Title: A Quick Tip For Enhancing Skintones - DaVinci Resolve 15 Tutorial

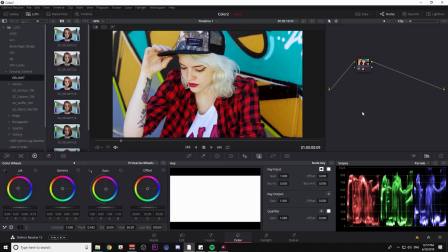Hey guys, Casey Ferris here. Thanks for checking out another video of mine here on YouTube. Today I want to share with you a little tip for making your skin tones look a little bit better. This is a technique that's really simple, but I find myself using it from time to time. And I figured, you know what? It's about time I shared it with y'all. About time I shared it with y'all.
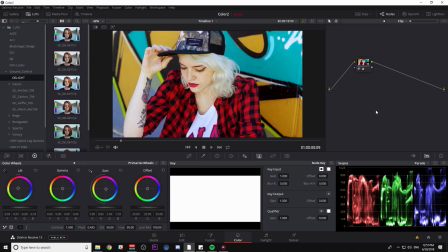Okay? Here's how it works. We have this nice shot of this very hip-looking person, you know, hanging out by the graffiti, looking out into the distance, adjusting your hat like you do. But let's say we want to add a little bit of style to this. I'm going to load one of the LUTs from our Delight pack.
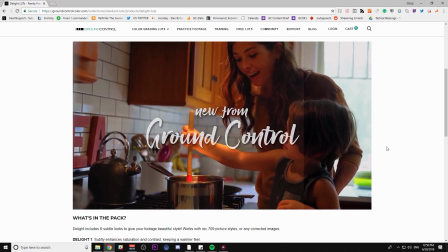This is a collection of 6 subtle looks designed just to add some style to whatever shots that you have,
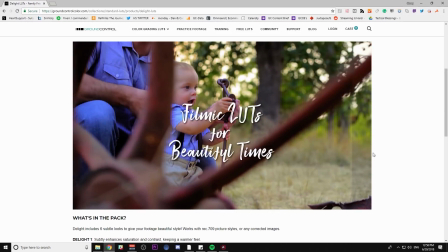kind of created with, you know, family and cute kids and people in mind. I want to try a couple of these out to stylize this footage.
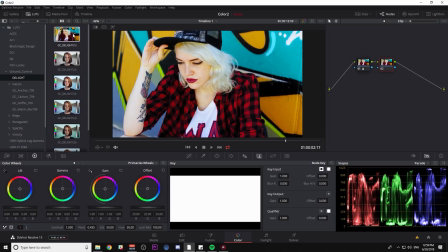Using the LUT browser in DaVinci Resolve 15, I can just mouse over and see what each one is doing to the image. And I like that one, so I'm just going to double click on it. This is kind of a nice lifted look, kind of brings some softness. But one thing I don't like is that her skin tones feel a little bit washed out.
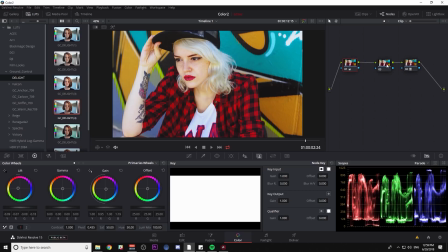Just her skin looks a little bit flat. So what I'm going to do is add a serial node before my LUT. I'm going to call this skin.
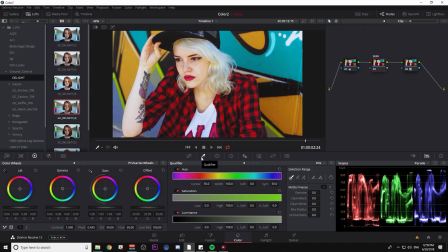And I'll go down to my eyedropper tool here. And where it says HSL, I'm going to scroll down to 3D. And I'm just going to click on her face right here. What that's going to do is add this color to our qualifier panel.
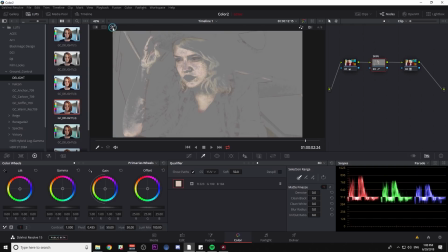And if I click this little magic wand here, we can see a highlight of what's being selected. And the idea here is I want to make a selection of just her skin so that I can adjust that separate from the rest of the image. And to help with my selection,
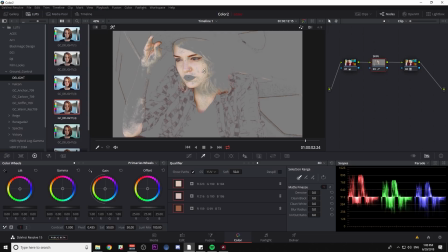I can just click a couple more times at various places until I feel like her skin is pretty well selected. It doesn't have to be perfect. Add a little bit of her arm there. And now that I have her skin mostly selected, I can go down to my matte finesse controls and roll up on clean black,
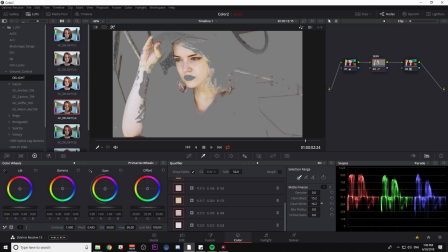roll up on clean white, and that will give us a pretty good selection. And depending on how subtle we are with our corrections, the selection might be good enough. If you're doing more of an extreme adjustment, you're gonna have to make your selection a little bit cleaner.
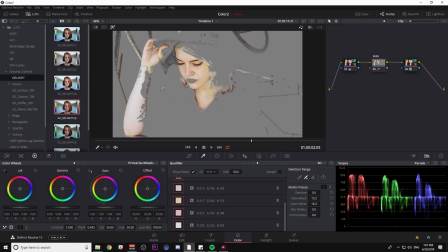But maybe what I'll do is switch my tool to minus mode and click some of the things that I don't wanna select. And the more subtle I am with this correction, the less crazy I have to be with this selection. I might just clean my black a little more. There we go.
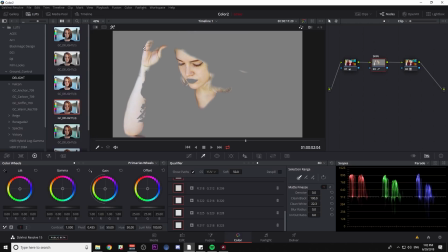So it's flickering a little bit, but I don't think we'll be able to notice it with the minimal tweaking we're going to be doing.
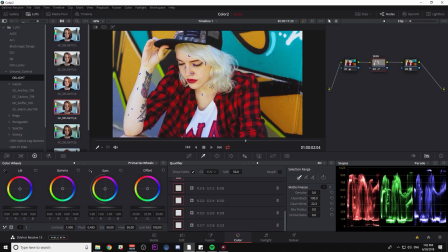I'll turn off my highlight, and now I have just the skin selected. So what I'm going to do is go to my custom curves, and I'm just going to adjust my curve here for my skin. Real quick, I'm going to go back to my qualifier and turn off show paths so that those aren't on my image.
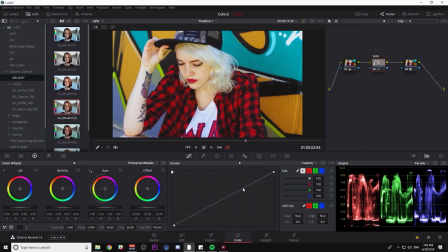And I can make a little contrast curve here. And what I want to do is just grab a piece of this curve towards the middle and move it up and down and see what it does to the skin, okay? So I feel like that looks a little better, bringing it down a little bit.
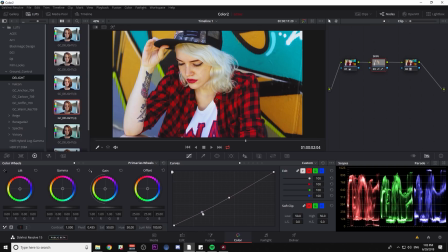Then I'll grab one kind of in the middle here and move it up and down until I feel like it makes that skin look a little bit more interesting. Something like that. Same thing for up top. Maybe way up top we'll add a little bit of contrast. But I'm pretty much just playing with the skin until I feel like it has kind of that roundness and that depth that you want.
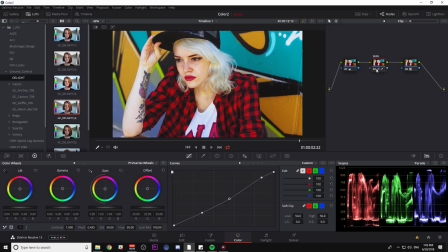So now, let's turn off the skin, turn it on and off, and depending on the look you're going for, this might be a little bit better.
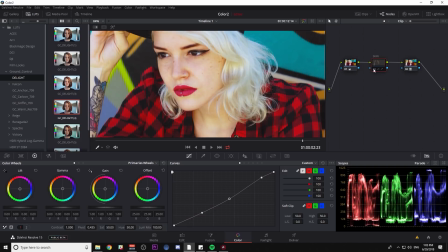But now we have skin that's a little bit more defined.
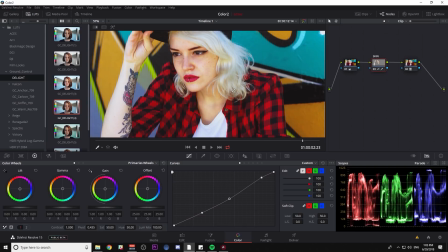You can kind of see the curves and stuff a little bit better. If that's what you're going for, that's a great, easy way to do it.
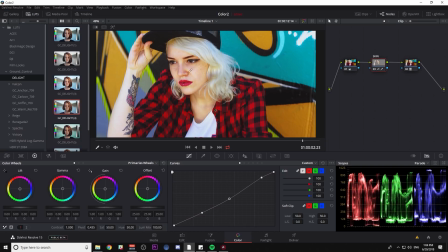So here's before, and here's after. It also brings a little bit more detail here into her hair.
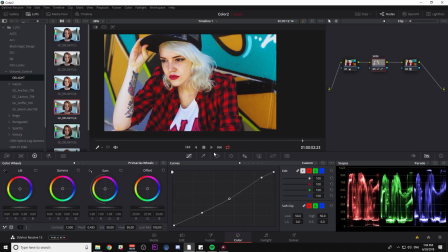Another thing I might do, just for safety,
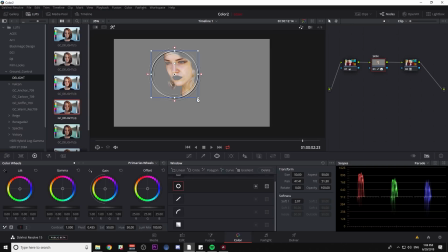is add a window to my qualifier so that I can make sure that we're just selecting this part of the clip that we want.
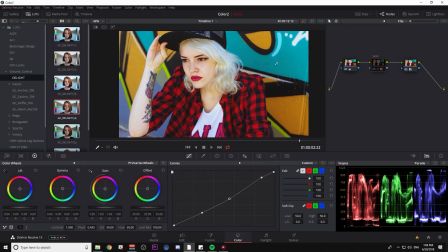So here we go. Here's the shot before. Here it is with the stylized LUT and with the skin adjustments. So pretty easy, pretty simple, but hopefully will help you in your color grading adventures.